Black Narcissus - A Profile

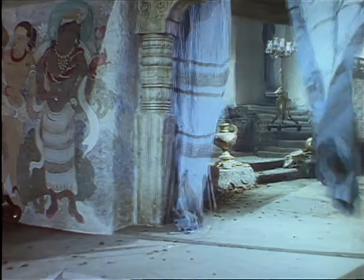503s
Black Narcissus offered a mixture of English reserve, exotic scenery and a strong undercurrent of repressed passion.
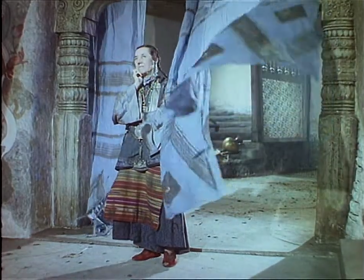511s
Perfect subject matter for the archers. It's a film about being out of place, I think.
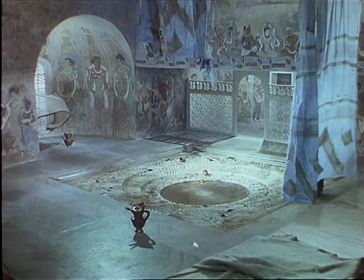517s
And one of the most interesting moments is where we see the old... We see the palace, really, for the first time.
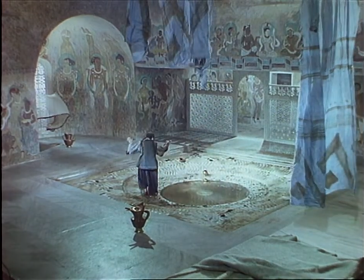523s
And we see the old retainer who dances around, and this sort of slightly mad woman who fills us in on its history,
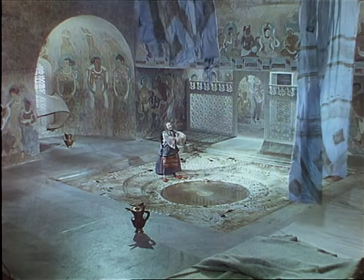531s
how it had been effectively a harem, a palace, and is now about to become a place of women again,
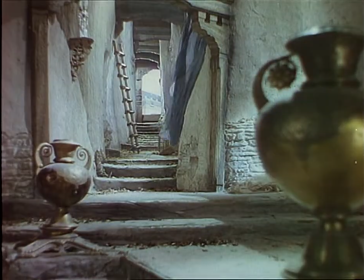538s
but a rather different kind of women. And this is a sense of a space that's haunted by ghosts, by the ghosts of its past. As well as the familiar faces on the screen, the film also reunited many of the key members of the Archer's production team.
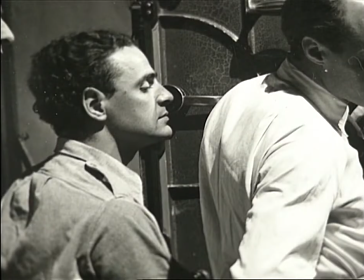554s
Among them were art director Alfred Junge, camera operator Christopher Chalice and director of photography Jack Cardiff. It was a piece of cake for a cameraman. It was absolutely heaven sent because one had the fact,
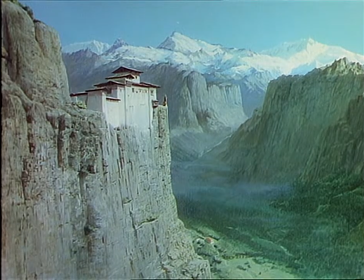570s
the story point of view was that this place was so beautiful that it destroyed the intentions of the order and that
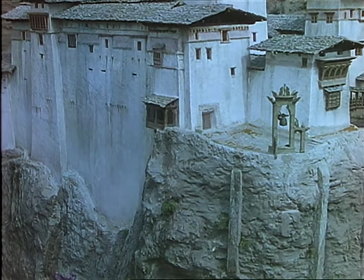578s
they went to this place hoping to start a convent and a school in these fantastic surroundings and it was so beautiful that
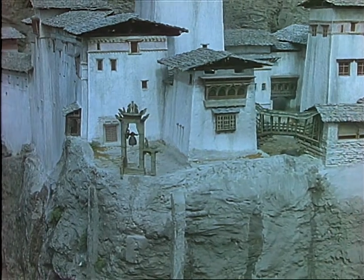586s
everything went wrong.
And the cabbage patch? Foxgloves. And the runner beans?
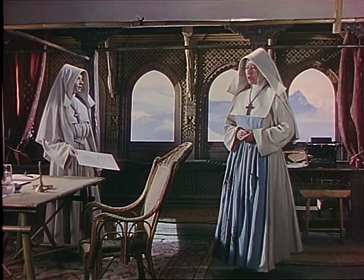592s Honeysuckle. And the onions? Tulips. And the potatoes?
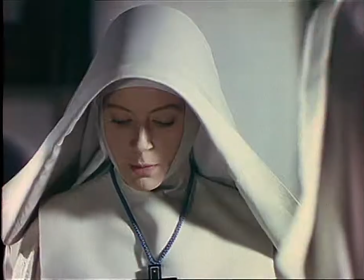599s All flowers. But what on earth came over you?
The woman who was supposed to plant vegetables, she was planting flowers instead, you know, and they had no vegetables. All those sort of things, and Deborah Kerr was thinking of the boyfriend that left her. and they all went crazy.
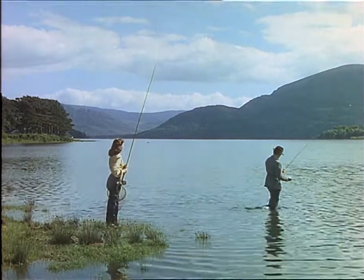615s Chloe, don't you sometimes itch to get away? No, I don't want to go away.
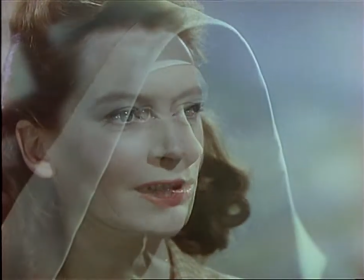622s I want to stay here like this for the rest of my life.
For many people, the idea of doing Black Narcissus was a bit surprising. It was even more surprising when it was discovered that they weren't going to kind of go on location.
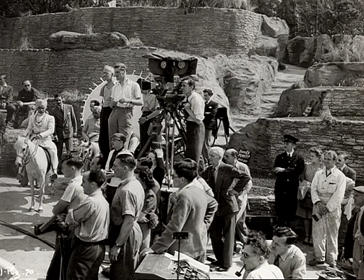636s
After the Battle of Knife and Death, Michael asked me to operate on their next film, which was Black Narcissus, which was a story of nuns set in the Himalayas and I thought there would be a nice location to India or something like that and I said, well, where are we going, Mickey? We all thought at the time that we were going to go to India and the first meeting we had, the production meeting, Michael Powell said briskly, we are not going to India. There was a sort of gasp, my gasp. How are we going to get these in a realistic atmosphere? A triumph of cinematography and art direction,
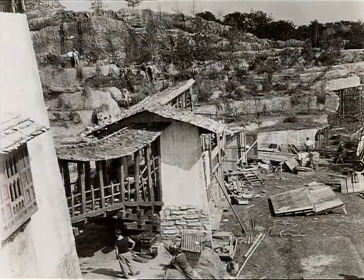675s
Black Narcissus saw the sound stages and lots at Pinewood Studios transformed into a sumptuous but run-down palace in the Himalayan mountains.
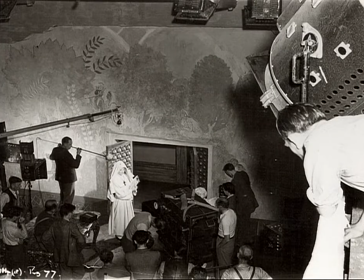685s
When the film was finished, not one frame had been shot outside the British Isles.
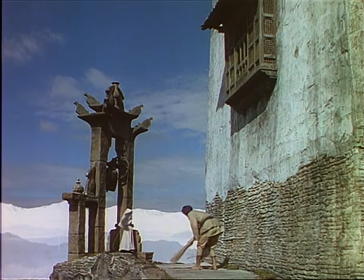690s
For the exteriors with all the Himalayas, and you see all the mountains in the background, well, they were all plaster cutouts on a sort of quarter scale, but all built to tie in with the actual shot,
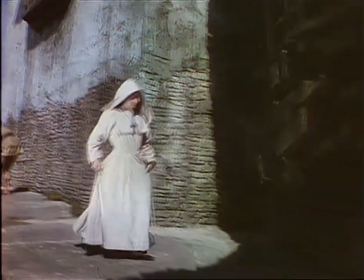703s
they weren't upright. They were laid back so that at a certain angle, at a certain time of the day in the sun, they looked right, and you could only shoot them at that time. But I think it was brilliant, and the overall look of the picture was just wonderful.
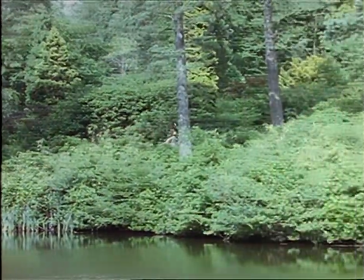717s
There was one location that was just a few miles away towards Brighton,
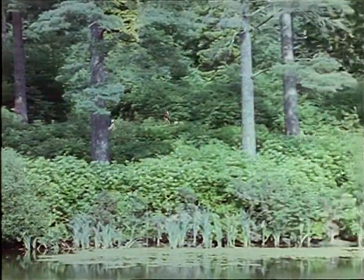723s
so we went there for one day to do some long shots of ponies going by and things like that.
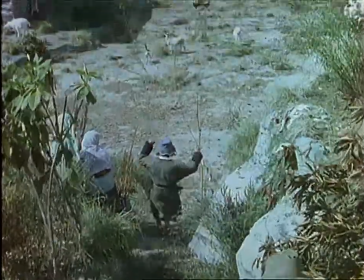728s
Otherwise, it was all done in the studios. After the film, we did have a few letters from people in India saying they recognise these places, you know. So we felt we'd succeeded in that.